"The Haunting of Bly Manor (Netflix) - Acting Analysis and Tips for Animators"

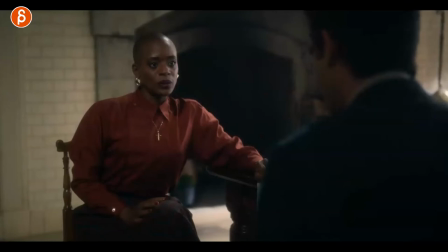7:20 Sitting with this character he has a conversation with her and this is all about personal space and you can see they have a discussion she's slightly confused
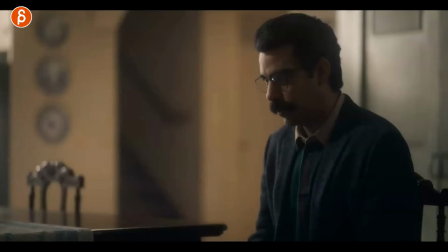7:26 and he gets weirdly serious I don't want to spoil it while this is going on but you can see his lean forward right he's talking he's
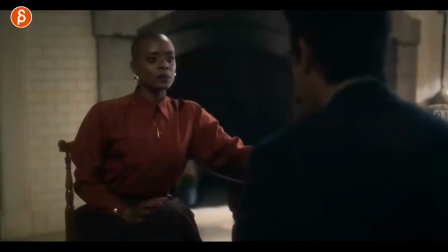7:32 very serious as I'm scrubbing forward you can see this here he starts to lean and she starts to lean back and as he goes forward you can see
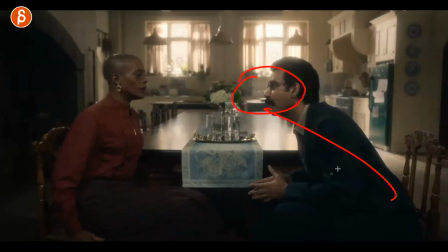7:41 this here she gets very uncomfortable and then we have that that very interested look forward everything is pointing in aggressive pointy shapes and she is
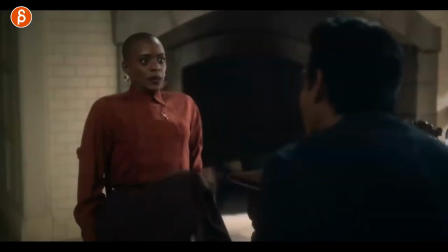7:50 going back and what is going on this is not right and then he has that huge outburst there into this but what i want to show
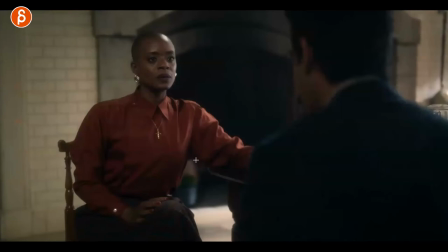7:57 you is this so again if you have multiple characters let's pretend just two but could be also multiple whatever right but think about even if you just have two what is their distance and is it important to change that if one character goes forward is the other character going to react
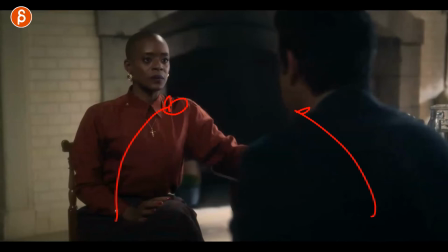8:12 and go back if he's going to lean forward maybe she's leaning forward as well all of that has meaning and it tells us how they'll feel about each other
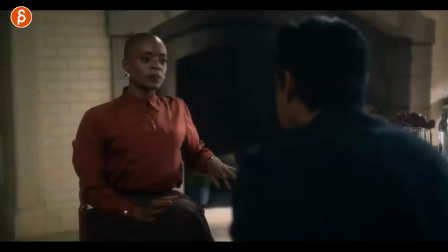8:20 how the situation is you know for the audience are we supposed to feel creeped out or uncomfortable just like her so as always character distance
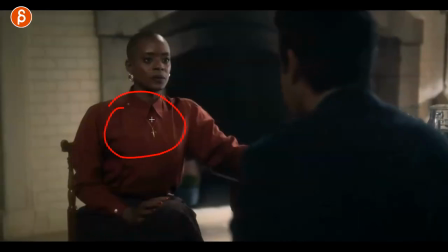8:28 and how they relate to each other and how one movement affects the other character's movement is super important and something that you can use in your shots and
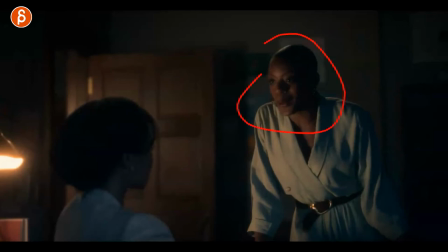8:35 in this one it's all about a little gesture she has a conversation with her and she just kind of makes a remark that she
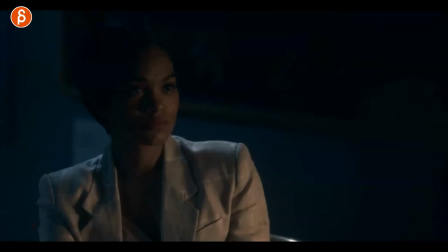8:41 thought it's funny but she doesn't think it's funny at all and also something else that you can look at this is not the point of the sequence but eye contact again i feel like this whole thing is all about eyes and eye contact here you can see a long look long look in no blink
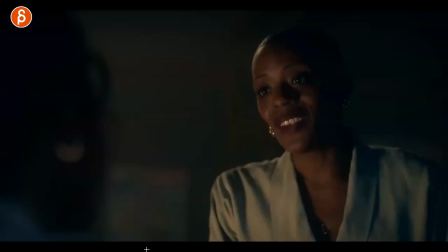8:55 long stare and she realizes oh maybe what i said that wasn't right and she is still holding the gaze right she's still looking but you can see all the movement in the body and in the head and then she looks away like all right maybe what i did that was not right and i should just end this conversation but what i want to show you is this,
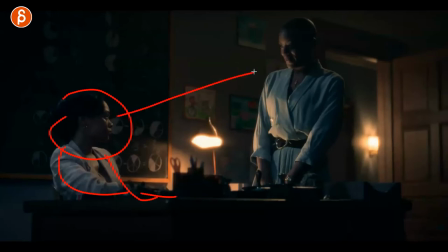9:13 right? She's still no gesture, no nothing, just the stare. And then she goes, all right, let me get out of here.
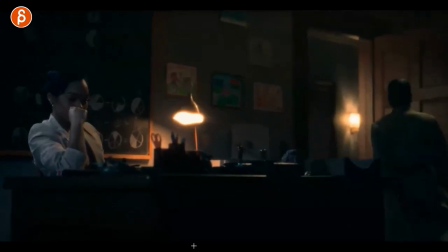9:19 Now look at what she does with the arm. So she puts her hand up there. What I like about this is the next shot, right?
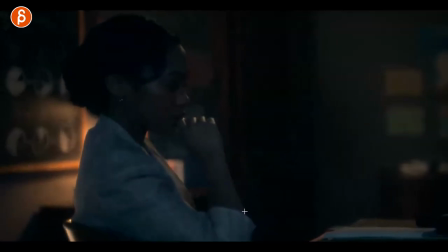9:25 So as we cut to this, she does this. And then tap, tap, tap, and then down. So it's not to me just a gesture that a lot of students put in where it's, you know, your dreaded W pose or some arm, you know, the arm fanning out thing. So if you are already using something well maybe that is your
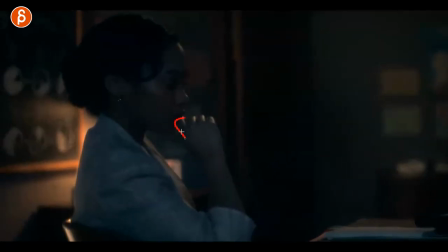9:43 i'm contemplating things you might argue that might be cliche or not it's like a certain waiting pose but it's this the tapping here it's she is thinking about something and then making a choice and that is externally visualized by the hand
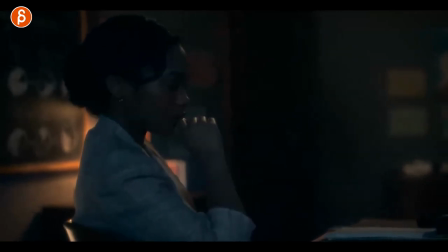9:58 going all right let's go it's kind of that thought process and at the end she made the choice and this is the tapping here to can indicate
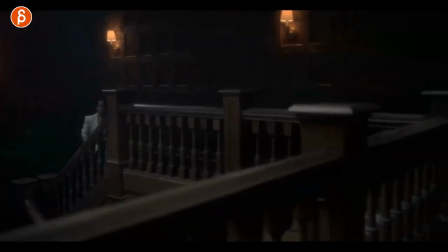10:04 all right that's it i made the choice let's go she gets up and gets into the other room so if you have something like this again
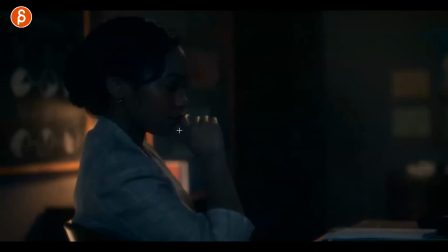10:11 why do you move your arm up like this is that just for a pose or do you potentially want to externalize a thought process through something she could be doing this she could tap this if this was a bit more active on the table let's go but all of those movements with those arms think about that in terms of it's a gesture that is helping us understand what the character is thinking what the character is feeling versus a character just doing this that all those gestures that are kind of overused that you can see a lot in the shots if you are already using the gesture is it something that will tell us more about the character more about the situation or something that just gives us a better glimpse into the character or another character or the interaction between the characters and speaking of interaction if you want those pictures if you want to interact with me with your work anyway i have workshops if this is something that you like and you want to apply to your shots. You can sign up at any time. Link in the description with all the information. You know the drill. The workshops are open. You can sign up whenever you want to and I can help you make your shots even more awesome because they are already awesome. And of course, the ending pitch, like and subscribe, but you know the drill. You don't have to subscribe, but it helps my channel grow and that way if you hit that bell button, you won't miss any of my uploads, but I do upload almost every day except weekends, but now I might change a whole weekend thing. But anyway, enough of me. More about you. Thank you and I'll see you in my next clip.